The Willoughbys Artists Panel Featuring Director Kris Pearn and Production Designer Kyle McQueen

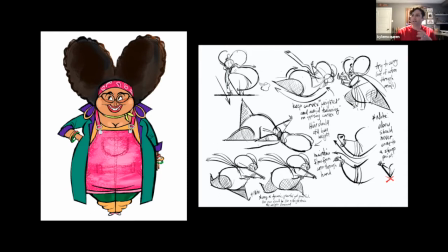(41:17)
Yeah, lines, even though we kind of moved away from Lizzo as a caricature to base this character on, that idea of, her silhouette and just this, dynamic fluid movement that she could have, and we wanted to keep that and,
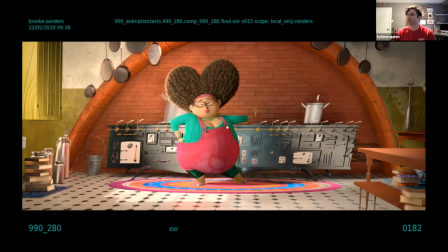(41:32)
push where we could, and keep her really interesting. And there's a very early test here where you kind of get that flour sack animation, right?
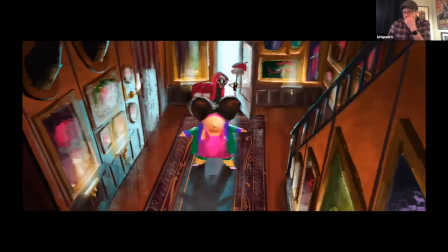(41:41)
And as this refined, the other thing that she brings into the world is color, and she opens up the mood ring of what that house is. And I think, this is a good place to maybe throw it over to another super important character in our movie, which is the set.
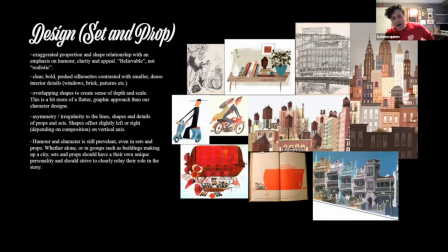(41:57)
Yeah. And, if we go back to the visual language guide, at the same time, we're thinking about the character design. We're also thinking about, sets and props and those be characters themselves.
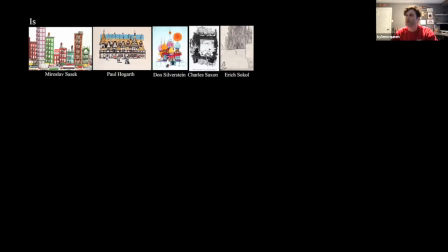(42:10)
And I think that's really important to understand, is that, the environments are characters. Yes, they're backdrop for performance, but they should have a personality themselves. And early on, we wanted this to have an illustrative feel like a kid's book.
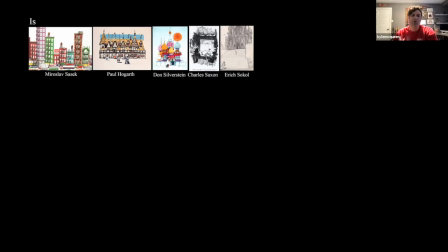(42:24)
So a lot of our inspiration came from that. So we were looking at Sasek and Paul Hogarth and Don Silverstein and Eric Soko and artists like that, it was a push design, but it wasn't so pushed in the sense of a Jim Flora or John Hubley or Maurice Noble,
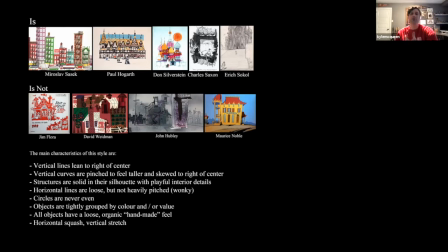(42:39)
where it still had a grounding to it. And it allowed, the characters to be the thing that we could push, and the performance to be a thing we could push, and the personality of the world and the city that they live in to stay a little more grounded,
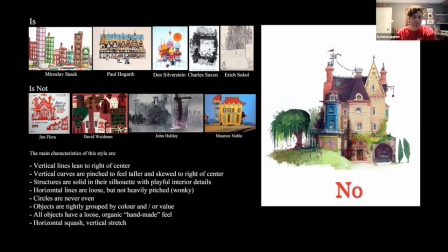(42:52)
but supportive of all of those choices. And like not so grounded that it became cold, right? This is one of our very early designs where it almost felt like there was an affluence there, which sort of felt wrong, right? Yeah, again, it needed to be pushed, but not so far that the audience then became confused and we didn't know where to look at.
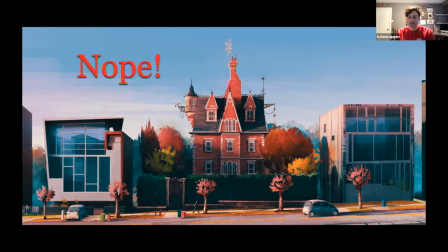(43:09)
We had to have something that we could put the performance against and always be able to get a clean read and a clean silhouette with our characters.
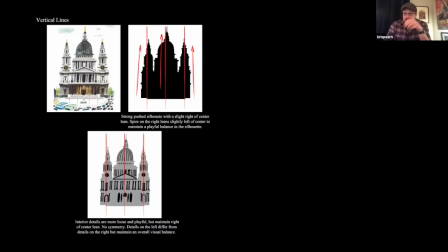(43:16)
And one of the things, so this sort of takes us into, I think, how shape language feeds into that, right? Yeah, just breaking down, those influences into what makes the look and the things to look out for and things we want to hit on the modeling side as well as the design side, and trying to just find a way to get more handmade feel into it,
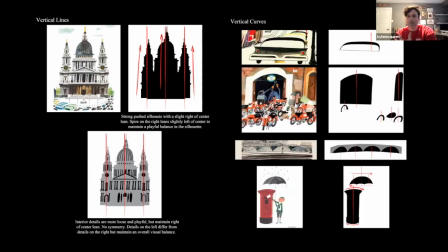(43:36)
loosen things up, loosen up the line work of a 3D image, and sort of push away wherever we could in that. So this idea of skewing all our arcs and taking things off the center line, and that lean became something that we used throughout the design of our props and environments,
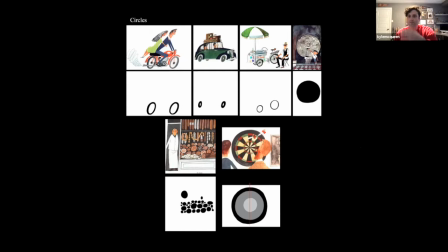(43:55)
to instill a sense of dynamism into the set. You were a tyrant on circles, which is a computer wants to make everything round, right? Yeah, and that was, everybody does. So even when we got in early with the modeling team, it was something,
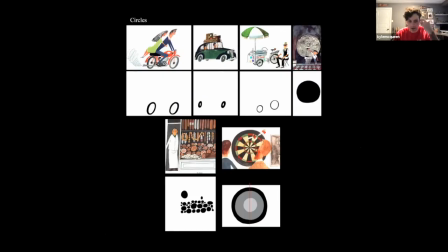(44:13)
even though when you look at it, it might seem obvious, I think the brain is trained to want to fix those imperfections.
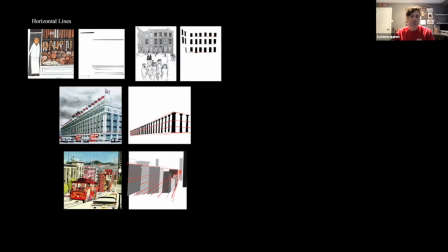(44:19)
And so that's something we had to kind of work through with the departments to make sure that, no, those are the things we want. And there's a fine line between breaking it and balancing it. So that was something we worked on for quite a while to get right.
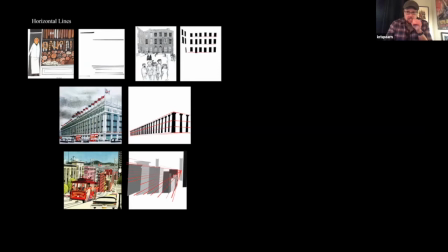(44:35)
And grounding that perspective. So while there's wonkiness, it still sort of felt real, right?
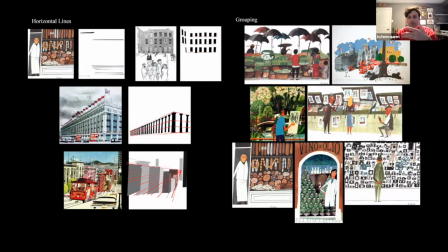(44:40)
In terms of Yeah, you had to be able to point the camera and still get a sense that this is a believable place. You know, it may not be a realistic place, but it's a believable place. You know, and then again, like the density of texture within a silhouette, a strong silhouette, is something that's very iconic to Sasak's work as well.
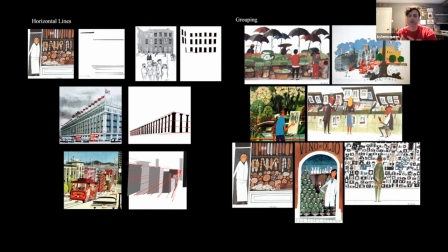(45:00)
So again, you know, we started to play with that in our characters, and we use that in our set and prop design as well.
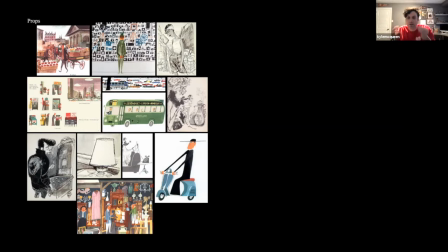(45:06)
So we have these simple, iconic silhouettes that are very densely packed with these rich textures.
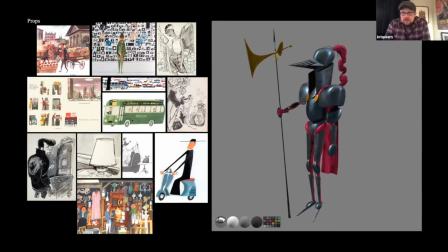(45:12)
You can kind of see that in the suit of armor, which doesn't really get a lot of play in the movie, but it, like the attention to detail, I always really loved the comedy of this and how.
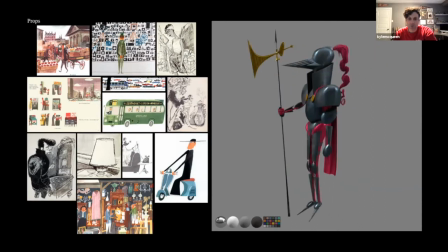(45:22)
Yeah, and it was a reflection of, you know, the Willoughby design choices of the family and the characters. And so, you know,
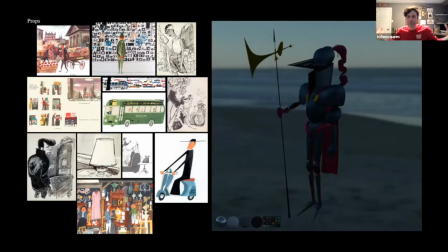(45:30)
the skeleton of this thing is rail thin, and it's built out to make it seem bigger than it really is, which I think is what Tim's trying to do as well.
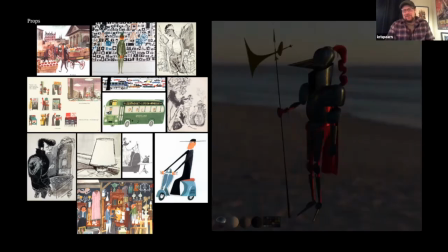(45:38)
Yeah. It's like, you know, probably what, 3'5", like, you know, like there's a little guy.
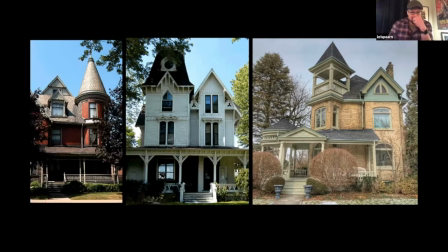(45:45)
One of the big influences, I think, for me very early on was like illustrating the movie kind of from my hometown. So I grew up in London, Ontario, Canada, the other London, and it's an old English sort of settled place,
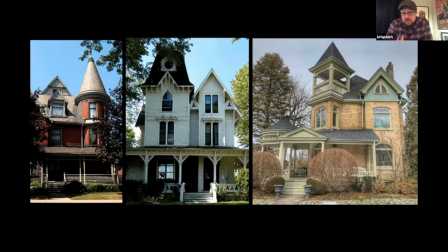(46:01)
and so there was all these old Victorian homes that were kind of around where the studio was.
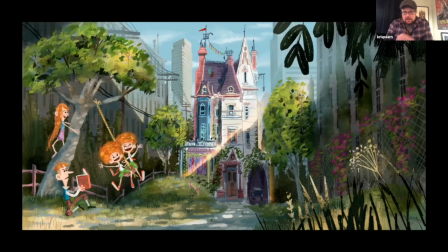(46:06)
And so one of the things that sort of felt like it was working in our concept art was when we started to bring in that sort of feeling of those Victorian homes that are a little neglected, like that sort of feeling of it being forgotten felt right.
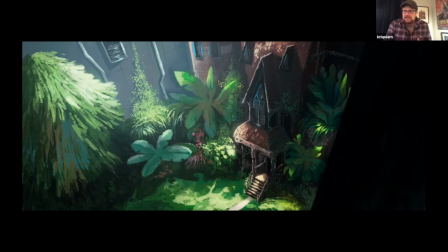(46:22)
So it was slightly different than Up, where you got the sense that the character and the space was resisting change. It's almost like they just forgot to leave, and they didn't know the world changed. They just sort of, you know, it's like a frog in boiling water. They just, one day went out and it's like, where'd the sky go? And then went back home.
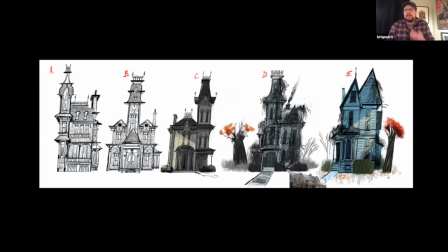(46:37)
Like they didn't, as opposed to it being like an overt sort of motivated act of resistance, right, Kyle? Yeah, and the house is such an important character in the film, especially to
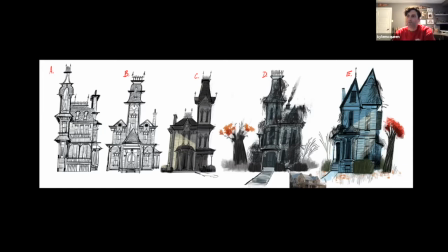(46:50)
sort of the trap that it is to the kids and the family itself. So while it's a warm, kind of inviting place, there's change,
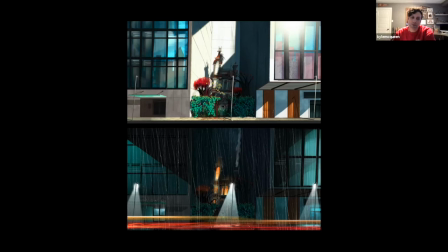(46:59)
as Kris said, happening around them, and ultimately you want the kids to get out.
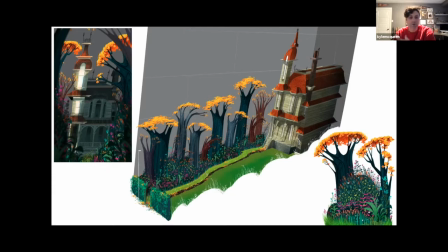(47:03)
You want them to escape the traps of this. It's beautiful and colorful, but it's starting to kind of grow in and grow over them.
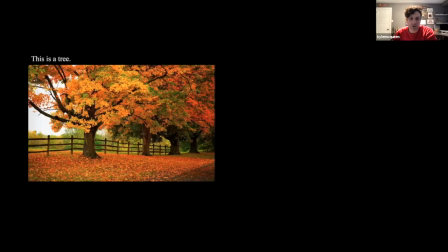(47:11)
And so that's something we really wanted to get through, sort of that magic garden sensibility.
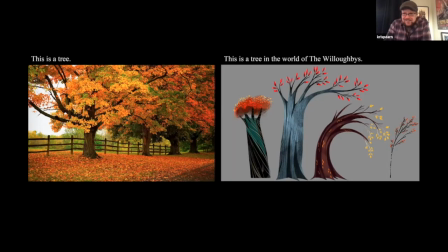(47:17)
I think you can see it in the trees, right? Just sort of how they have that strong shape language. Yeah, pushing again, you know, trying to find areas and opportunities to do that. It's these clean, simple silhouettes with these sort of densely packed
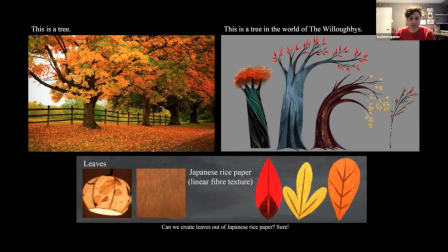(47:33)
inner details and textures, you know, and then this idea of what if things weren't made of what they really are, but we found something that was close that could feel like that. But if you were to make this at home, what would you use?
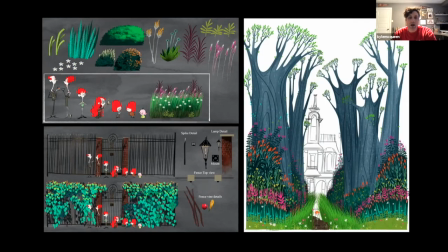(47:47)
So rice paper became something we used a lot for the leaves and a lot of things, and ribbon for grass. And, you know, we started to look at beads for little berries, and pushing the scale of the real world and these characters within it gave us this kind of macro miniature sense of
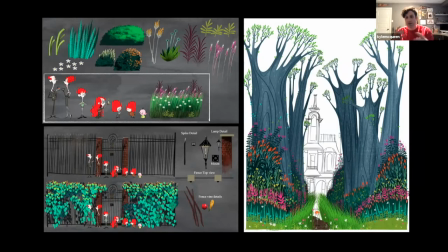(48:05)
the lens and from the cat's point of view. So all of this stuff started to come together, and it felt really, really fresh and new and rich. And it felt like we were really starting to hit the tone in a way that harmonized with the story and sort of elevated everything, and then could inspire a story that could then inspire design and back and forth.
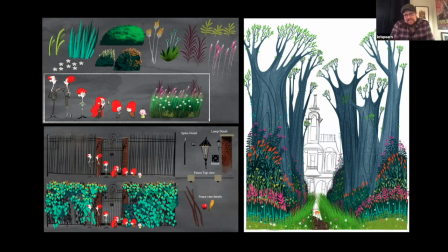(48:24)
I really love the idea of it's like a secret garden, but it's also a prison. So like, you know, while 2/3 of the movie you're in this space, like I as a kid, I'd want to be there, but I also like understand that when it comes down, it's the right thing.
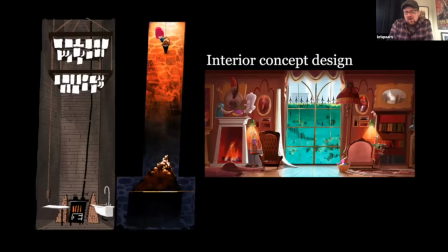(48:39)
Like they need to be sort of shoved out of it to grow. And so some of these, like as you took that into the house, like I think all of that sort of construction started to really kind of inform itself, right, Kyle? Yeah, and these were some of the first designs that I did, some of the first paintings.
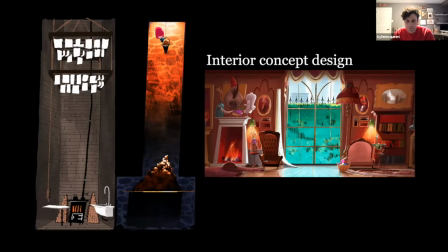(48:57)
That painting of the sitting room there, I was just trying to kind of find a personality here. You know, we had mom and dad's chair, and the idea was like the room was split into their two sides. This is where they spent all their time, yet they didn't necessarily share a common kind of language.
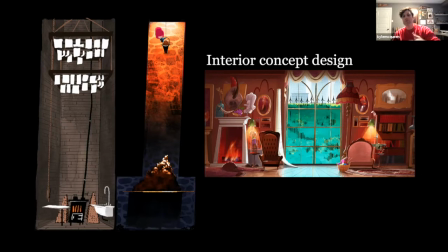(49:15)
So trying to explore some of that stuff we eventually put into the entirety of the house started to find itself here. What a view.